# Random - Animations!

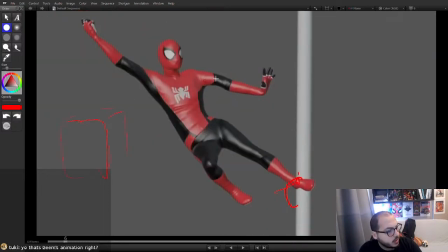If there was some perspective objects in the background like boxes or something, then I could actually track what the camera is doing,
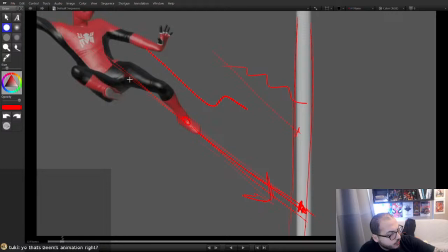and maybe we would find out this is actually landing in the correct place.
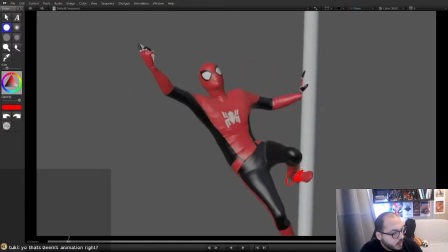Well, maybe the camera moves in between these two frames and that's why the feet is in the other place. But this feet right here is definitely sliding, which is a big problem. Right, so we went through that. I'm just gonna quickly erase all these like extra drawings I did, and then I want to draw some nice poses for this.
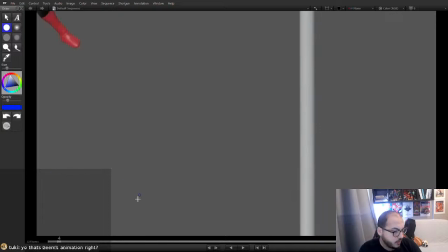Right, and I'll do blue because he's already... Right, so this is our first pose.
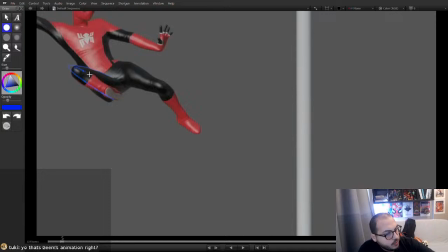This here, what we see is called stacking. So if you wanna communicate a pose, every pose you have to consider its silhouette.
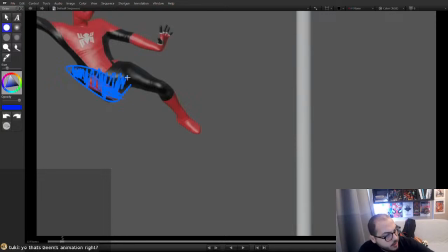So if I if I cover this part in, because it really, like, it still matters with the color differences and stuff that it adds to the pose, but the first thing that everyone's gonna immediately zone in on whenever you're like doing a pose,
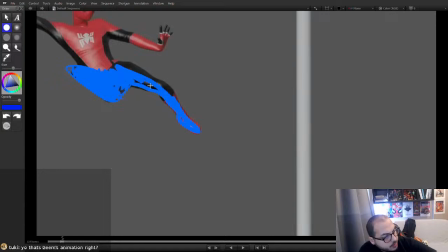it's gonna be the silhouette. So if I look at the silhouette of this pose, I can't really tell what this stuff is here. This area is a bit confusing and it's a bit lost for me, and that's because it has stacking.
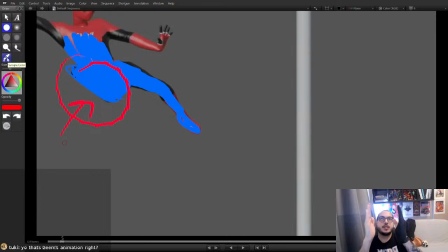And when you have two objects standing like this, and if they go a bit like that, you can see the side of this is intersecting my other hand, so then I immediately have the correct information to know like this is front, this is back. But if you put it like this, then it becomes like very hard to understand what's happening.
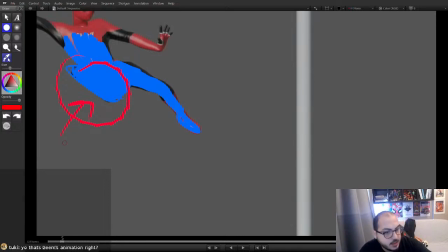So this pose is kind of suffering from that. So let me just find the blue here and then try to do a better pose here. Right, so here, if this is your curve, see this leg is nice.
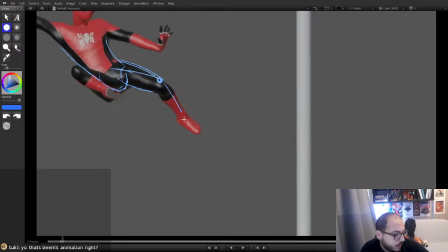I think there's something wrong with the knee bend direction. I think it should be a bit more like that. But regarding this one, we can just make this a lot clearer if we just move the knee out a little bit, and then we move the feet away from where the hip is collapsing,
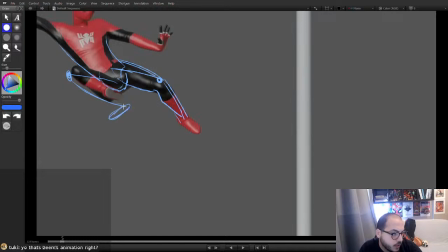and then you can even rotate your toes a little bit to the side to get a pose that is a bit more like this, and this is gonna be a lot clearer of a pose. And then we can go back again and do the same thing with it here and fill this whole thing in like that.
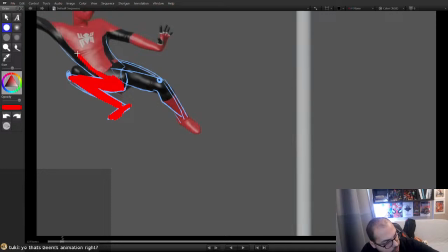And then just before getting introduced to what the costume looks like and what the Spider-Man looks like or something, you immediately get a very clear pose of like you can understand what this is, as opposed to the what it is like right now where it has that stacking.
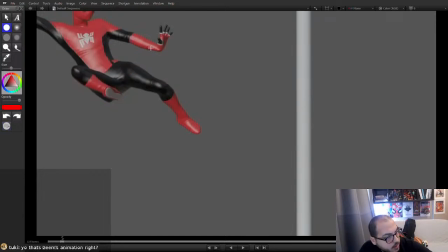That's one thing. Another thing is this wrist is very broken.
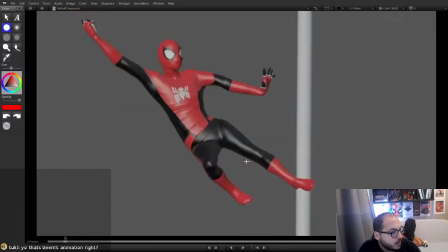It shouldn't be like this at all. Especially also here, it's really broken.
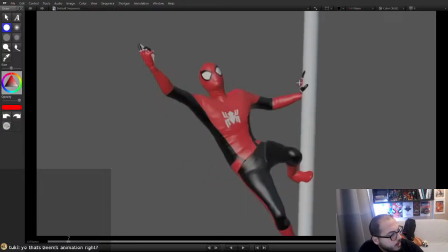It's like pushed way too much, and then it lands here.
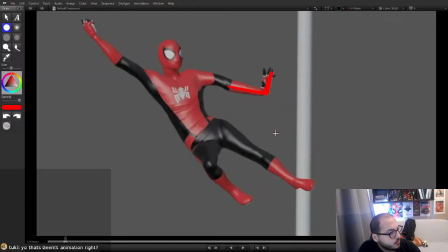So when we're making like impacts, when you have like something moving and then coming to a full stop,
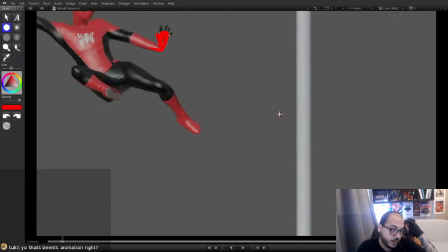what you wanna tell the audience is the contrast. So with like the bouncing ball example, if the ball is falling down, you know, it stretches because it's going faster, and the part it hits the ground, it's gonna like splay out and squash.
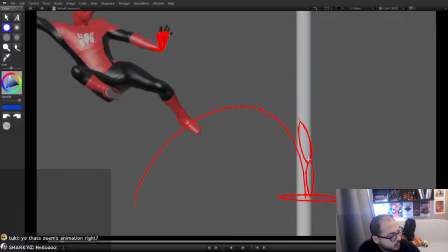But what's really making this impact be sold for you is that in this pose you have the vertically the highest stretch, and then suddenly you have the smallest vertical stretch, and you suddenly have a horizontal stretch. So this is a big contrast.
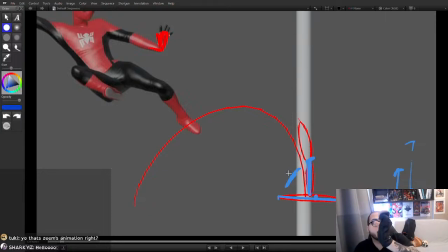Like something from being like this to being like this is a very small contrast, but something from being like this to like this is a huge contrast. This is a big difference. So seeing that like suddenly something was straight and now it's like sideways, it like flashes in your head,
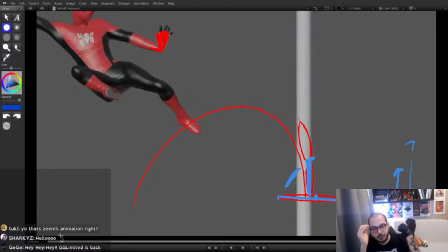and then that's when you feel like a slap, like something fucking came to like a full stop. And we're missing that with the hand pose because it's already like this and then it stops here, so there is no contrast in the hand.